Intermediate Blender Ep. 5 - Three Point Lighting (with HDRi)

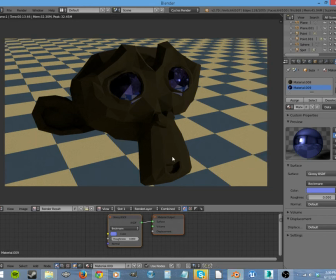Now she's not smooth shaded, so if we go back and go to our shading, smooth shade her eyes,
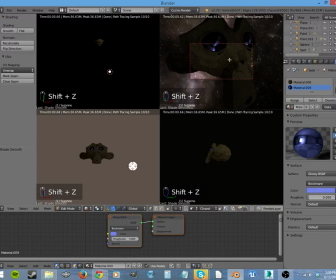and we can look up here to make sure that we've got that catchlight reflected in her eyes correctly. You can see right here it added it on the plane, so we want to go ahead and grab that and move it, whoops, not her eyeballs,
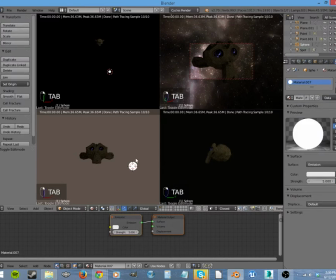grab that and move it up. And probably around
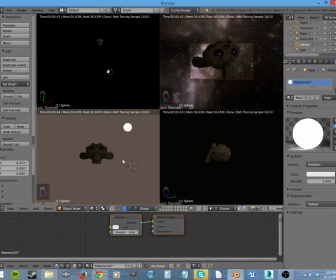until it's reflected in her eyes from our camera point. Let's get out of this, and
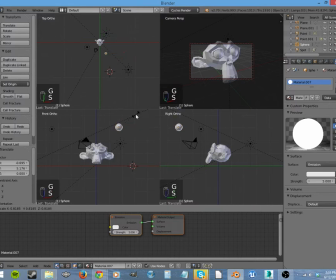you can actually put it right here on the lines of your lights from the directions they're coming in.
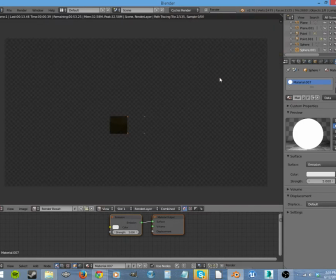Now let's render this and we can look at it closer.
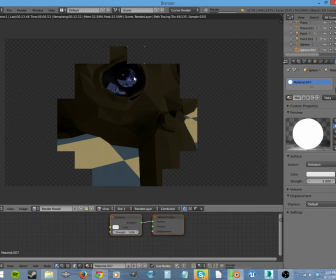There and there you have some catchlights.
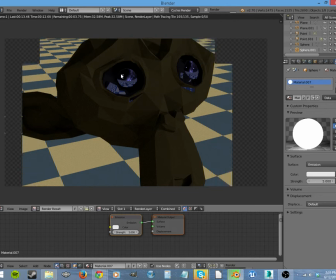And that simulates those cameras, and you can make these bigger or smaller, make them any shape you want,
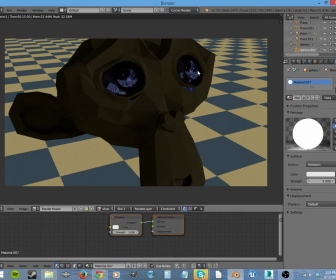just make them emissive so that they reflect from the direction of your lights to really bring life to
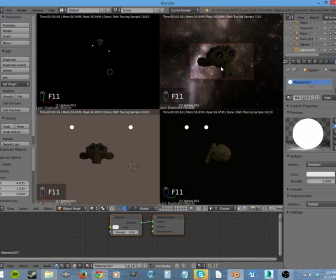your characters.
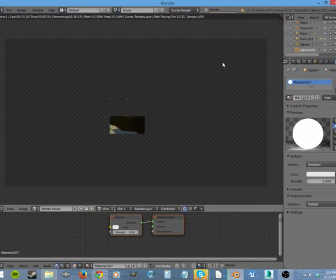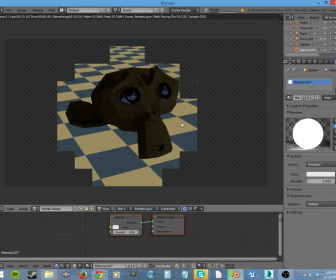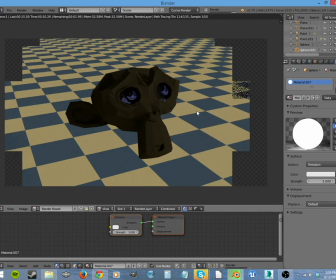So, if you want something different, if you want
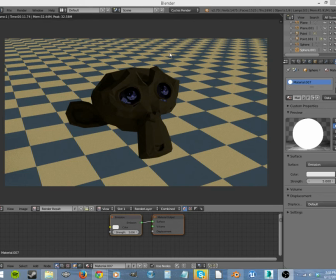chiaroscuro, more of it, well, let's go back in here and let's just turn
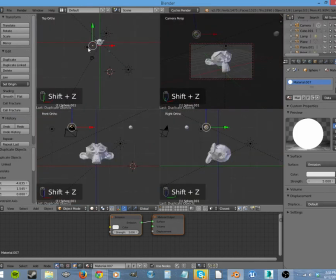this off. Let's take this light. Where is it? Here let's turn it off the render.
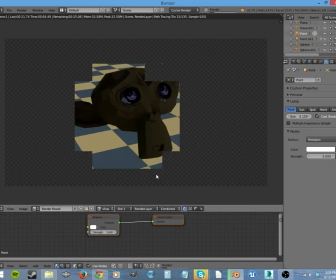And now we've got those harder shadows, as you can see.
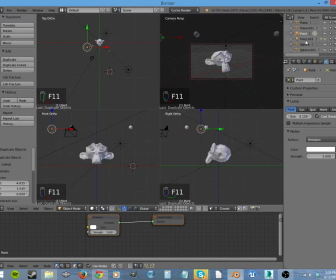And then let's go in here and let's turn off the world. Take it from 1 to 0.
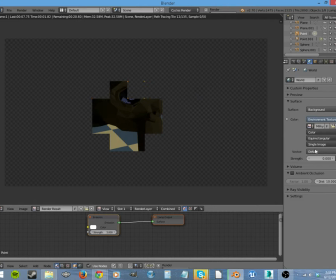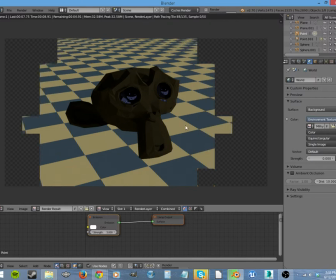So now we just have the light that's reflected off of this background, not even the world lighting, so we don't have the background lighting at all in this now.
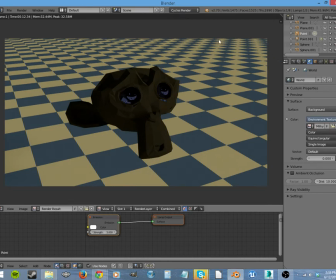Just our two emissives to brighten up the eyes and the face, and the backlight and the key light.
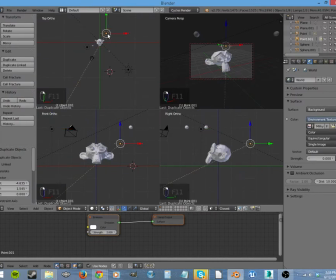Well then, what if we take this backlight completely off? Let's turn that one off as well.
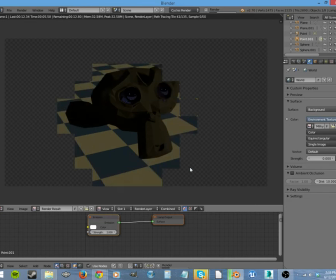You can see how dramatic it gets. There's less light bouncing off of our background world, and it's all coming from this direction. You see the interplay between dark and light, and that's how you get this heightened drama, if that's what you're looking for.
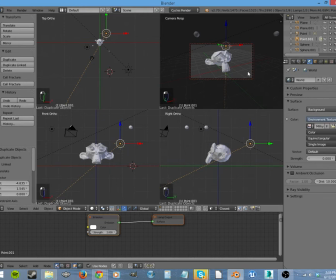And then let's go ahead and turn those back on so that you can see the difference. And put our world back on 1.
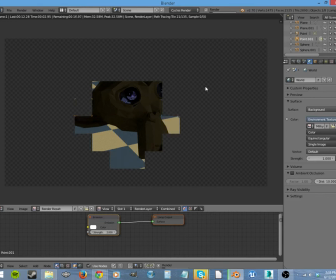Because you definitely want to have a lot of light, and you want to have it coming from the right places so that the things that you want to focus on are focused on by the light.
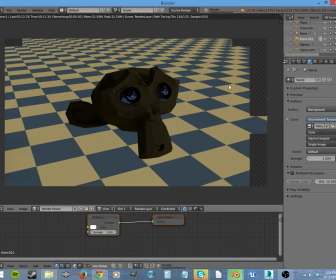And see, now that we have this fill light in here, we could even turn up our key light and fill light. So this one's the fill light. Let's turn that up to 2, double that, and let's go up here to our basic lamp that we're using for our key light. Turn that up to 5.
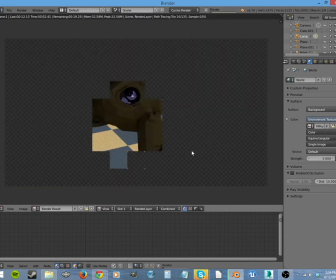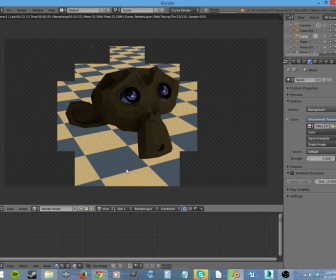Now we have a nice portrait.